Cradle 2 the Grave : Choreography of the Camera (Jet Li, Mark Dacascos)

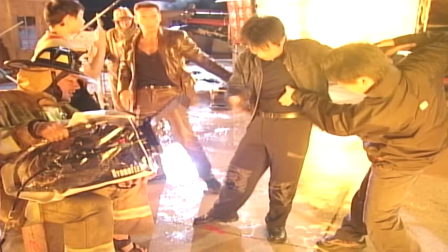0:38 we're finding that today, that when you have situations where you need to get a take to match or to be the same thing over and over again, and it's good to have more than one camera, you know, preserving the scene, because then you have other angles.
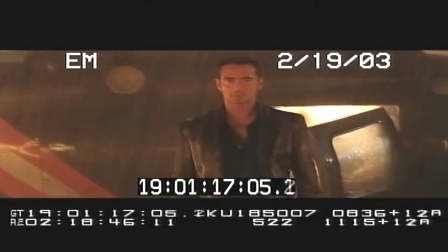0:50 I mean, rather than doing it again and again and again, if you have enough cameras, you've got it. It's done.
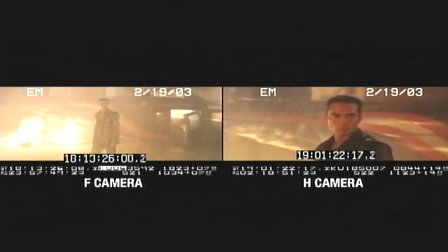0:55 And you know, it used to be that the rule of thumb was, well, you only really can shoot for one camera at a time, which is how it was done for many, many years.
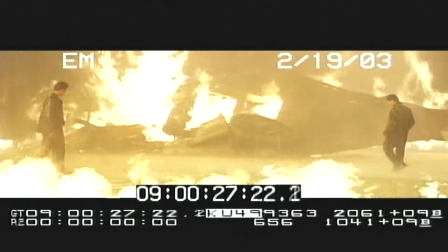1:01 Andre, being a cameraman, understands where to put the camera and how to get the eye lines to work and the sight lines to work and get the lighting right.
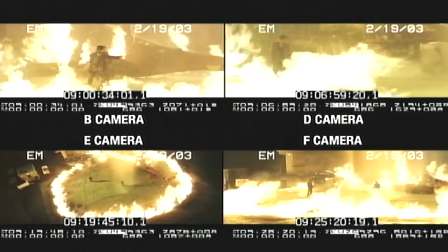1:08 I mean, it helps that he comes from being a cameraman. So he knows how to use multiple cameras. Everybody doesn't know how to do that. I have over a 20-year relationship with Andre, so when I had this opportunity to work with him,
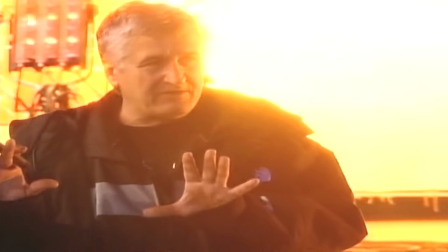1:20 I was very excited because I had a director that knew the camera.
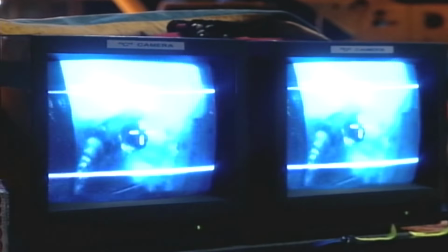1:25 He explained to me early on that he likes to use a lot of cameras and that even on simple dialogue scenes,
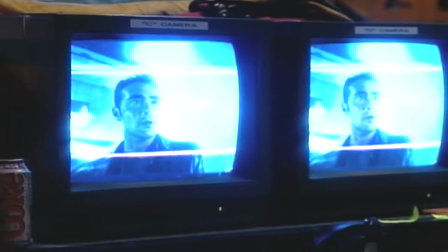1:33 he'll run 3, 4, 5 cameras, at which point I said, well, we gotta find a good cameraman.
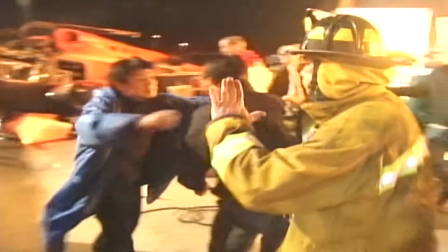1:38 In this film, every scene's been a challenge. In trying to figure out the whole puzzle, the whole chess game of how to go about doing all this from a camera standpoint,
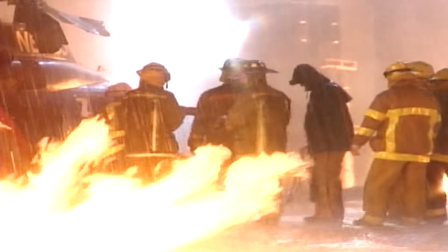1:49 you've got to take the whole environment into account.
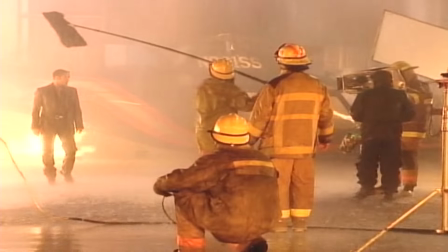1:52 That it's not just a shot here, a shot there, but it's got to be a number of shots that may happen simultaneously, and usually do.
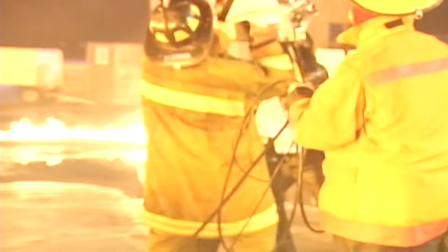2:00 I think for the drama or big action sequences, it's much better way we have more cameras can cover different angles.
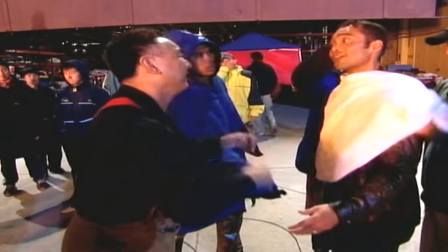2:13 You look at 5 cameras and you're doing a punch or a kick, and you know you can only make that punch or kick work for a few angles at one time. And if you're covering all the angles at once, I literally go up to Andre and say, Andre, which angle do you want to work this time?
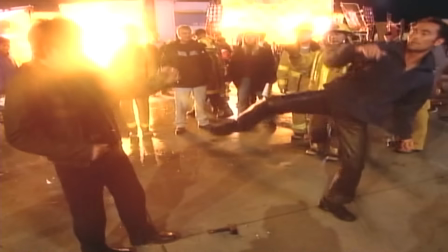2:29 Because I can't make them all work. And he's totally aware of that. He's like, no, I want this one to, this is for the kick, this is for before the kick.
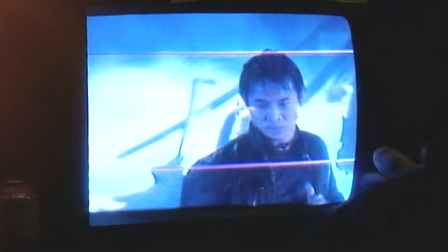2:35 And you know, he's very clear in what he wants, and so it's worked out pretty well.
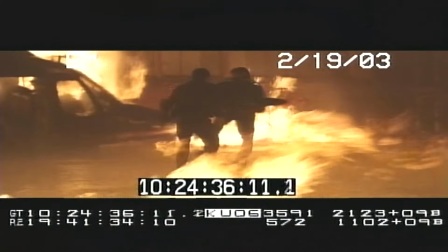2:40 The Sue versus Ling fight was shot over a period of maybe 5 days. We didn't shoot all at once. It was a very difficult scene to shoot. There's a lot of factors that made it difficult, like the fire. There was a ring of fire that makes it very dangerous, not only for the actors, but also for the crew.
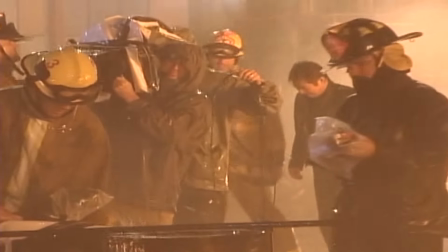2:53 We've got rain pouring down through the whole week, so the actors are soaked, the crew is soaked for the whole week.
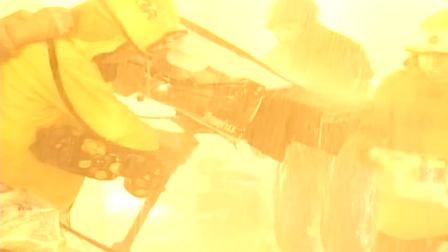3:00 They're just wet. So in a situation like this,
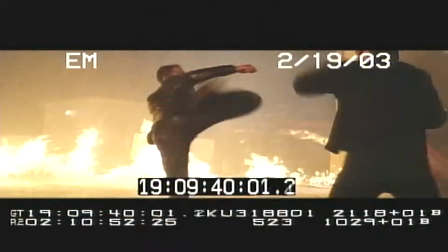3:02 it's most beneficial to shoot with multi-cameras because you want to limit the amount of times the actors have to do this over and over and over.
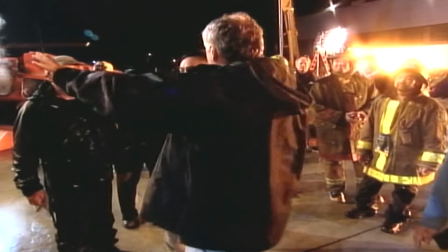3:10 Many of the stunts are very strenuous, many of the stunts are very difficult, and many of the stunts are dangerous.
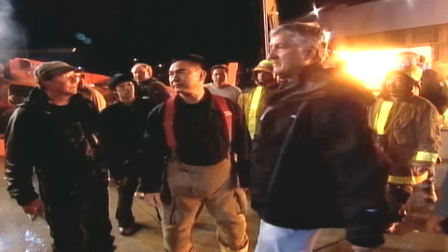3:15 So we break the scene down into pieces.
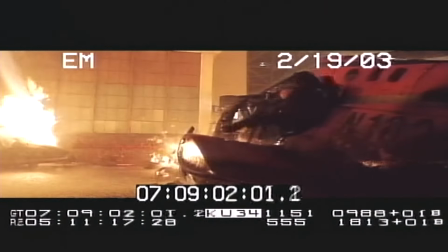3:17 We take each section of the fight, we break it down, and we shoot that section from multiple cameras to get the best angles.
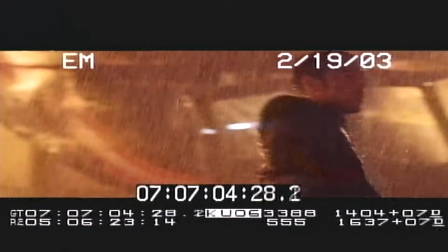3:25 The best situation for an editor is to get a lot of angles. They're all great. You know, that's one of the reasons I love working with Andre, because he gives us a lot of material that we can work with.
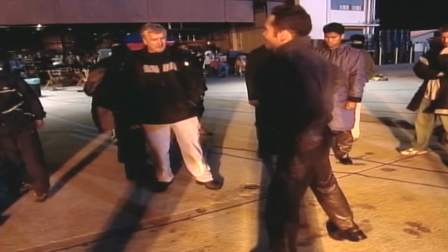3:35 In terms of his multiple camera use, I mean, I really do feel as though in terms of a movie-going experience for the audience,
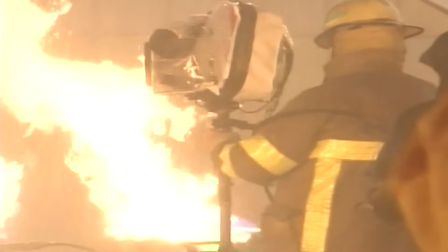3:42 I think it does enhance that because we are able to view the scene from so many different angles.
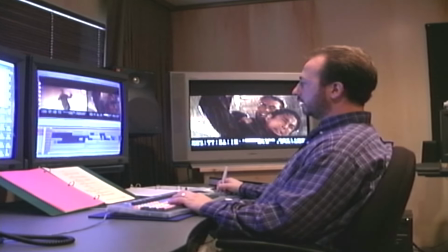3:48 This is the part of the fight where Ling throws Sue against the helicopter.
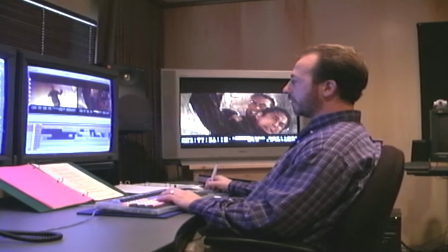3:53 This is one of the areas where we had to use multiple cameras because we didn't want to throw Jet against the chopper too many times.
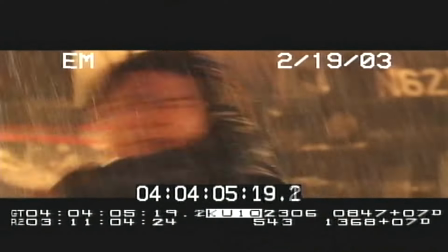3:58 So in this case, we used 4 or 5 cameras. And you just have to pick the best pieces to illustrate the most dramatic part of the fight.
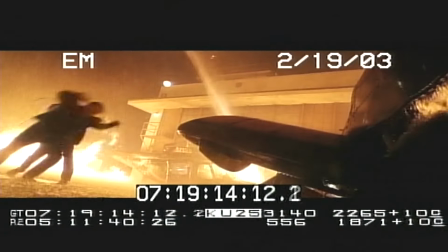4:07 And then we take all these pieces of the fight, we string them together, and you get the whole fight scene.